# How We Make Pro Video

Video Blog Marketing. I'm going to show you in fast motion what it takes to make a professional video for your website.
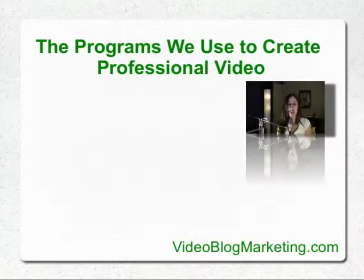[0:15]
I'm going to show you what all the programs are that we use, and actually it's taken quite a long time to learn all of this stuff and make it all work seamlessly together. But in this video, which is only about 4.5 minutes long, I'm going to make it look really fast and easy. So here's the programs that I'm going to be using in this video. I'm using Final Cut for video editing.
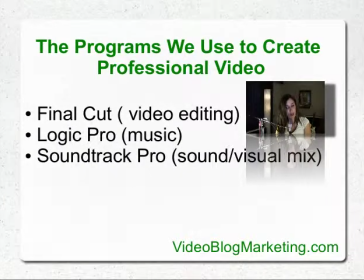[0:32]
I'm using Logic Pro for music. I'm using Soundtrack Pro for sound and visual mixing, and LiveType for motion graphics.
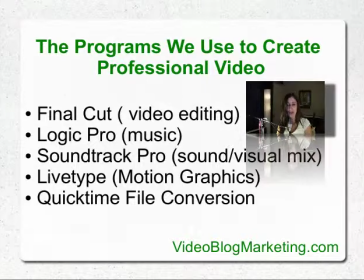[0:39]
Also, we're using QuickTime file conversion in order to get it ready to upload onto the web, onto YouTube or whatever server.
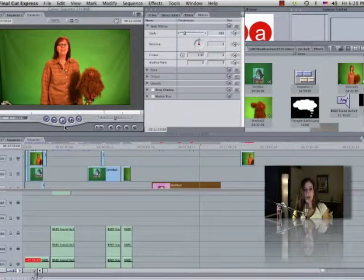[0:46]
So let's get started right now. Today I'm going to talk about what it takes to put a professional video on your website that sounds and looks beautiful. The first thing we like to do is put you in front of our green screen, either in San Francisco or the small green screen studio here in Sausalito. Right now we've got Susanna and her puppet Melba in front of our green screen in Sausalito.
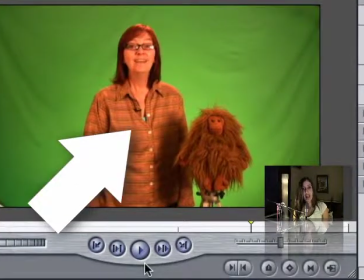[1:05]
The reason we put you in front of a green screen is that we can take the green out and put anything we
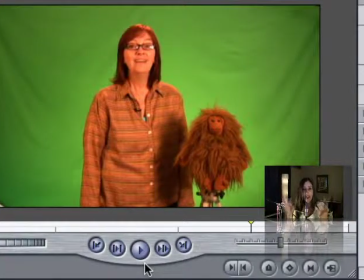[1:10]
want in the background after we do some doctoring up in our Final Cut program. So here they are in front of a green screen, and the reason we do that is so that we can brand your website,
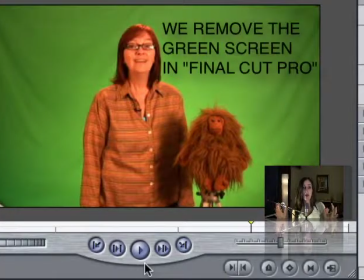[1:20]
so you can have perfect color that matches your website, that we could put your logo in the background, or we could use some other footage that we might have taken that actually talks about, or that helps emphasize whatever you're talking about in your footage.
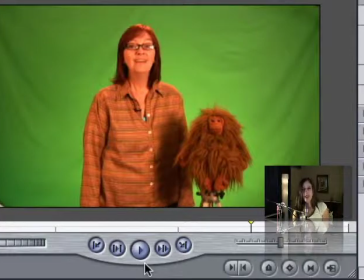[1:35]
So we also can put photographs in the background, any other video in the background, anything we want can go into the background, and it gives us a lot of control.
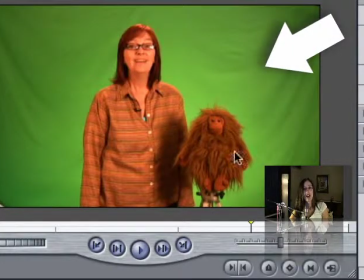[1:42]
So here is Susanna and her puppet Melba in front of our green screen in Sausalito with 3-point lighting.
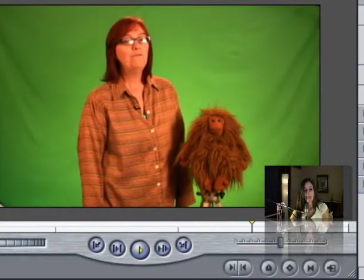[1:49] Hi there, I'm Susanna. I founded Babs back in '08 to help people through the learning.
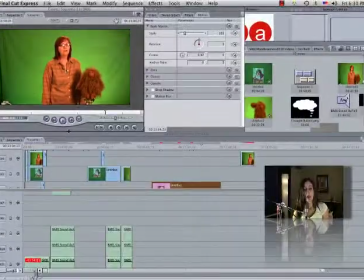[1:55]
So that's what they did when they were, there's no doctoring, that's exactly what it looks like. There they are standing in front of the green. After we stack a whole bunch of different effects on, this is basically what it looks like there.
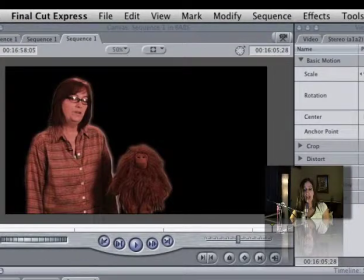[2:07]
Now we've taken out the background and we can put whatever we want in the background. Now, Susanna had a small collage that she had made that she wanted in the background.
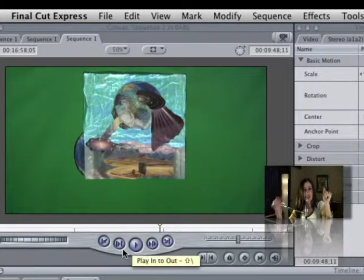[2:18]
There it is, and we kind of just glued it to our screen and filmed it. I like so neat.
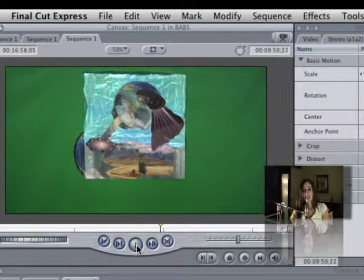[2:24]
And there it is.
Here. Space.
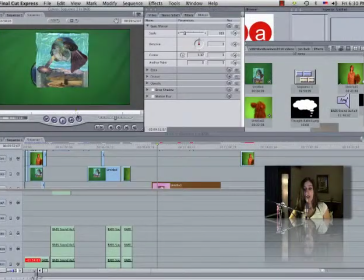[2:27]
And we're goofing around in the background, so we take the audio track off of that and we zoom in on that to see,
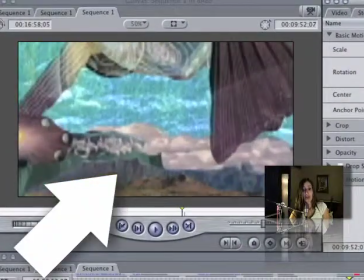[2:34]
to make it fill the entire background. There it is, and I actually moved it around so that the spaceship looked like it was landing.
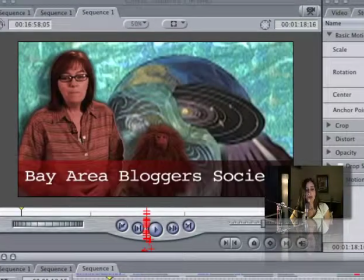[2:44]
And then we put them in front of that. And there they are. There they are in front of that.
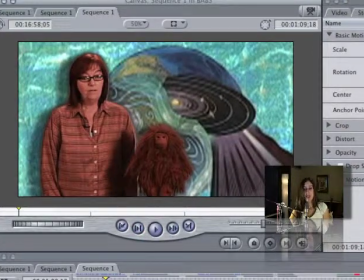[2:49] Blogger society of your own.
And if you Now there wasn't any music at the time, and her voice didn't sound so clear, so round.
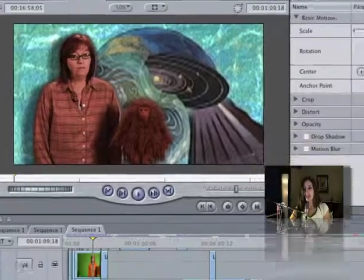[2:58]
I like to change the vocal sound.
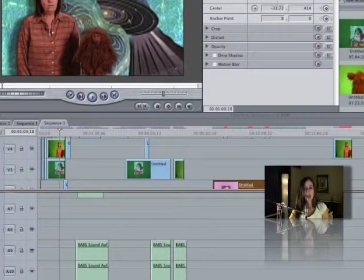[3:00]
So the first thing we did was we talked about what kind of music she envisioned with her track, and she was talking about doing something kind of like Snoopy and Peanuts.
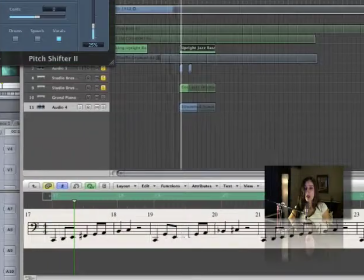[3:08]
So the next thing I do is I go into a program called Logic Pro,
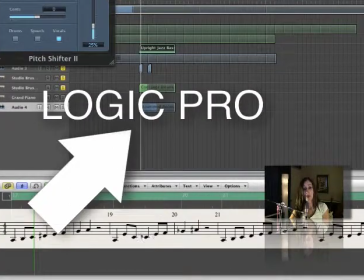[3:12]
where a lot of movie soundtracks and albums, lots of albums are made in in Logic Pro.
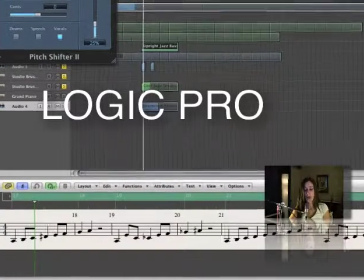[3:19]
And I start goofing around with different kinds of tracks of music.
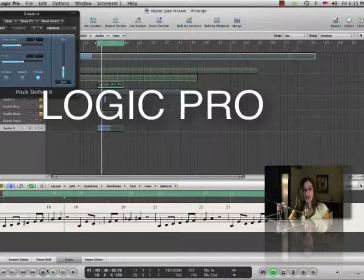[3:26]
Now that happens to be something I was working on with one of my students in a bass lesson, but I ended up messing around till I got something I really liked in Logic Pro.
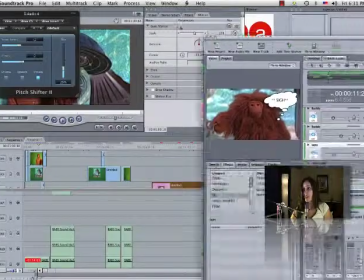[3:36]
And then the next thing I do is bring that into another program called Soundtrack Pro.
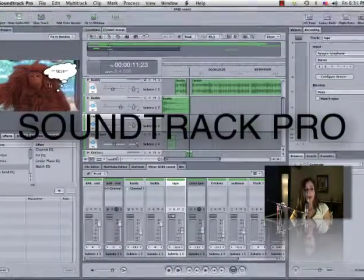[3:41]
And Soundtrack Pro is cool because it brings the visual images in.
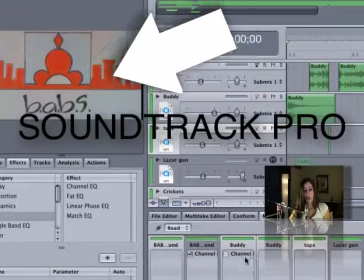[3:45]
So I export the visual image with just her one track of her voice talking and start adding other tracks of music and sound effects.
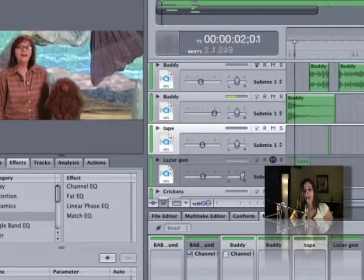[3:54]
And this is what happens.
Hi there, I'm Susanna, and this is Melba.
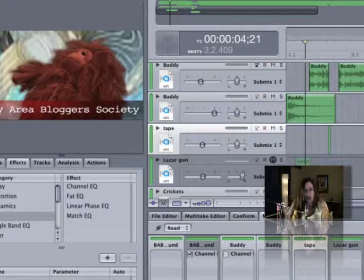[3:59]
I also kind of fattened up her voice so it sounded better in the bed of music, and I added some sound effects.
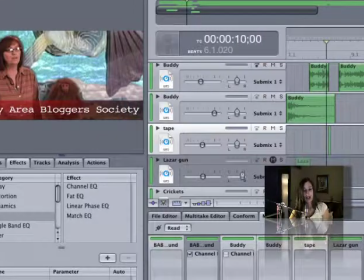[4:05]
I put in a tape machine going woo, and also the crickets, just to emphasize what she was talking about, kind of subtle emphasis.
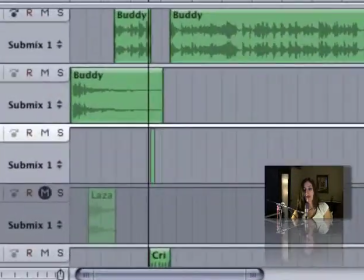[4:15] Online.